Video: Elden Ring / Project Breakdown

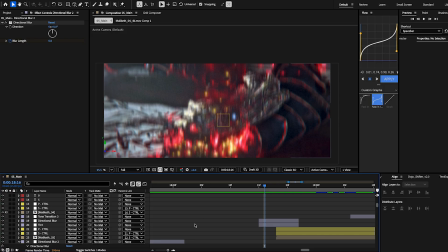(65:28)
There's actually no shakes throughout this whole edit. I don't know if anybody notices. People are usually pretty... A lot of editors don't like when you don't use shakes, but a lot of these clips have a natural shake to them.
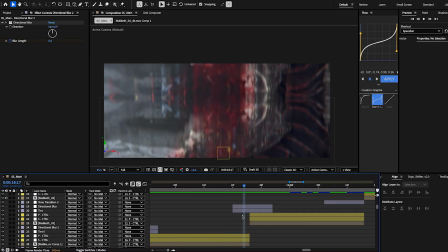(65:42)
You can kind of see it moving here a little bit. Like sometimes adding less is more, right? You know, I'm sure you guys have heard that a lot, but it really is. So same thing here.
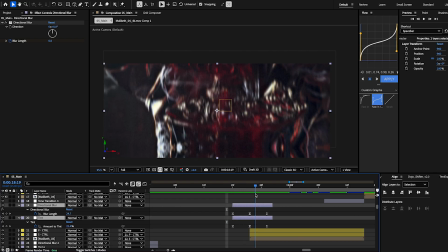(65:52)
I just copy and pasted the tint and directional blur. It doesn't need anything else. Like, it looks good.
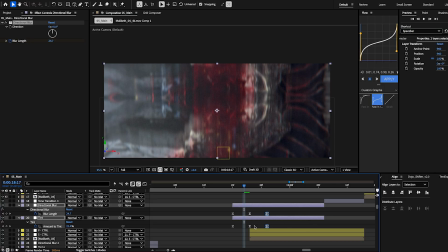(65:57)
I think I probably could have like pulled these out a little bit more. Let's just do that and see what it looks like. Yeah, I mean, that doesn't look too bad in my opinion, but it's not that big of a difference, you know?
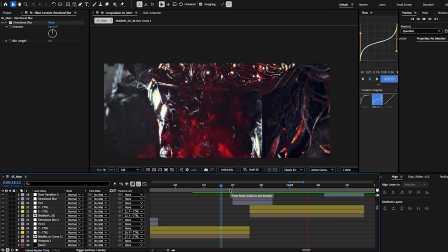(66:13)
Experiment with little stuff like that, because you can get some crazy results with it. But yeah, no shakes throughout this whole thing.
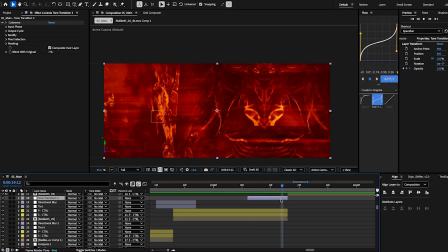(66:20)
This is just a directional blur to the right, and it also, oh no, sorry, yeah. So this is a tone transition, same thing as always, as the last two.
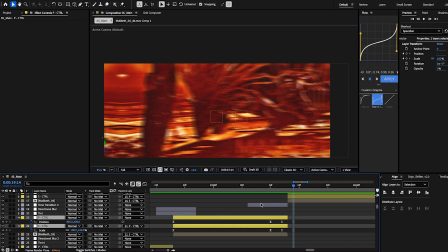(66:35)
And then the position and scale go from here over to the right.
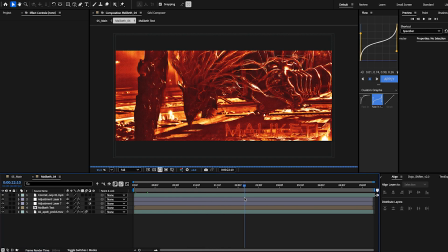(66:41)
Same thing in here. It's just copy and pasted stuff. Just copy and paste stuff from Mesmer and Millennia.
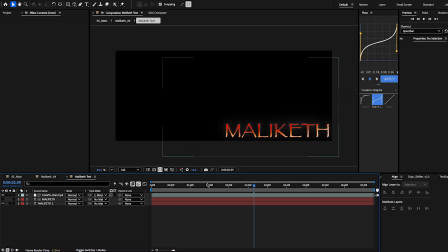(66:50)
And yeah, the text is the same, just a different font. I felt like this font fit him a little bit more.
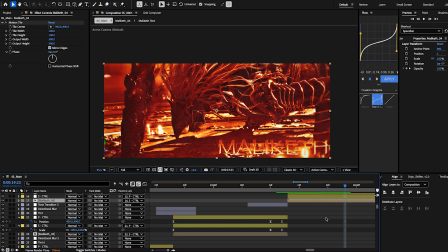(66:57)
Yeah, there's nothing else to it. And then finally,
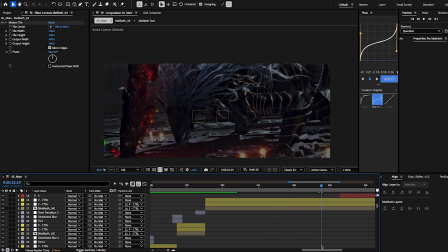(67:06)
we have this clip just like going, and then the opacity just slowly fading out. And once it gets to about here, the way I did this little like end screen was, this is just like a film burn overlay.
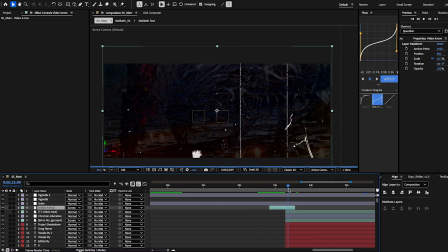(67:27)
It's not gonna load. So yeah, just some scratch film burn overlay.
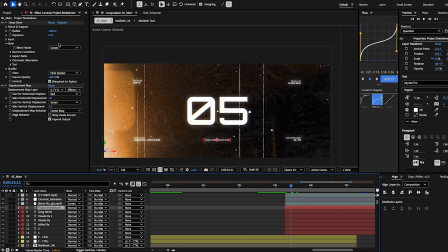(67:33)
All of these layers have a little bit of deep glow on them, and every single, not layer, sorry,
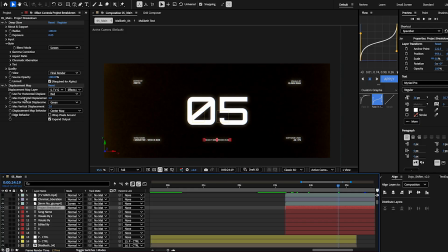(67:40)
all of the text has deep glow on it and a displacement map, both of these set to 2, and they're on this TV glitch overlay.
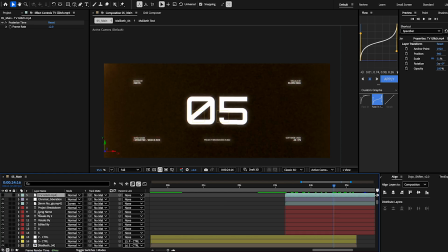(67:52)
So this glitch is going on, but it's turned off, and all of the text is, you can kind of see it like
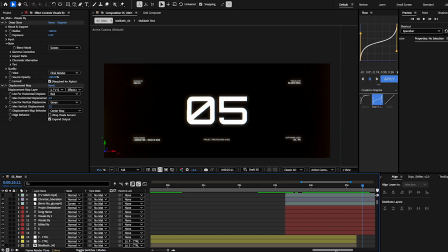(68:03)
moving around. And that displacement map is what's causing that to happen.
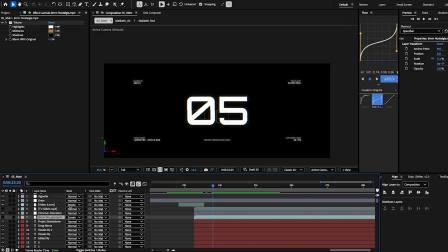(68:07)
There's also a bit of like 8mm nostalgia, like film grain going on.
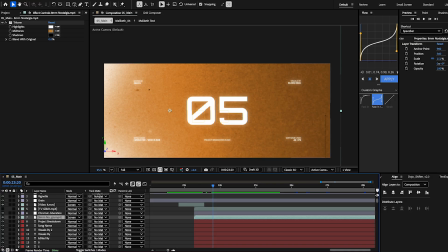(68:16)
I've got this tritone set to it. There's a chromatic aberration layer.
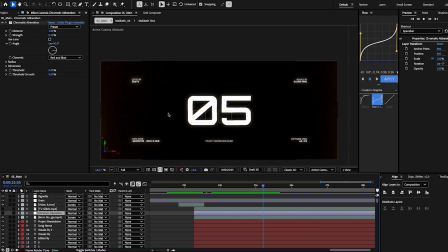(68:22)
I think this is an Artlist plugin. Yeah, I'm using the Artlist plugin of that. You can't really see it, but it just adds a little bit.
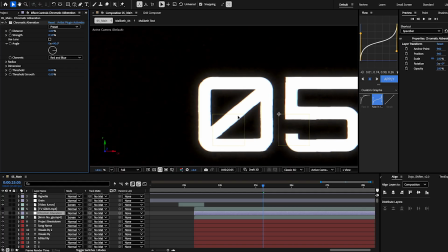(68:30)
You could turn it up. Nah, I wouldn't turn it up more. It's just a hint. Some texturizing.
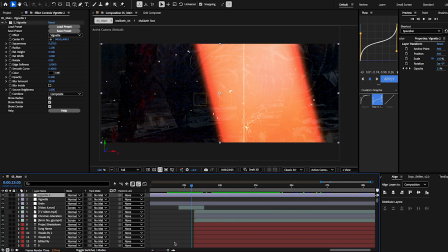(68:37)
And then yeah. And so throughout this whole edit, there's a vignette to just keep the focal point
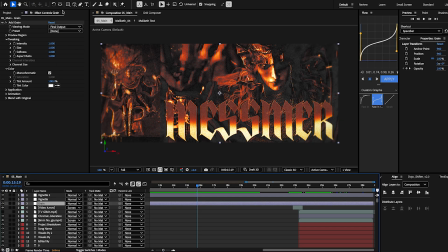(68:48)
in the middle. And there's some grain. If you guys want to copy these settings, make sure you turn on monochromatic. You don't want color noise or colored grain. Again, if it fits your edit, it could look amazing. But for this one, I didn't want any.
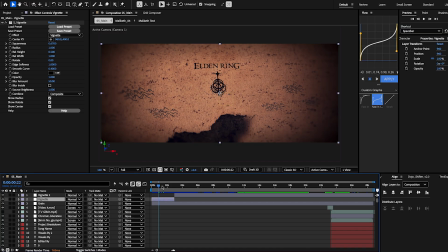(69:08)
This vignette here is stronger,
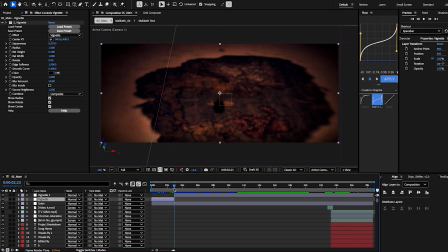(69:11)
so I just cut it as soon as the clip started, the actual like full edit started.
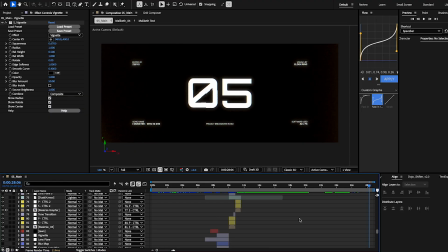(69:20)
So yeah, guys, if I didn't cover something and I need to come back and do it, please let me know. We're about to go get into the sound effects. Sorry this was so long, but of course I want you to get what you paid for.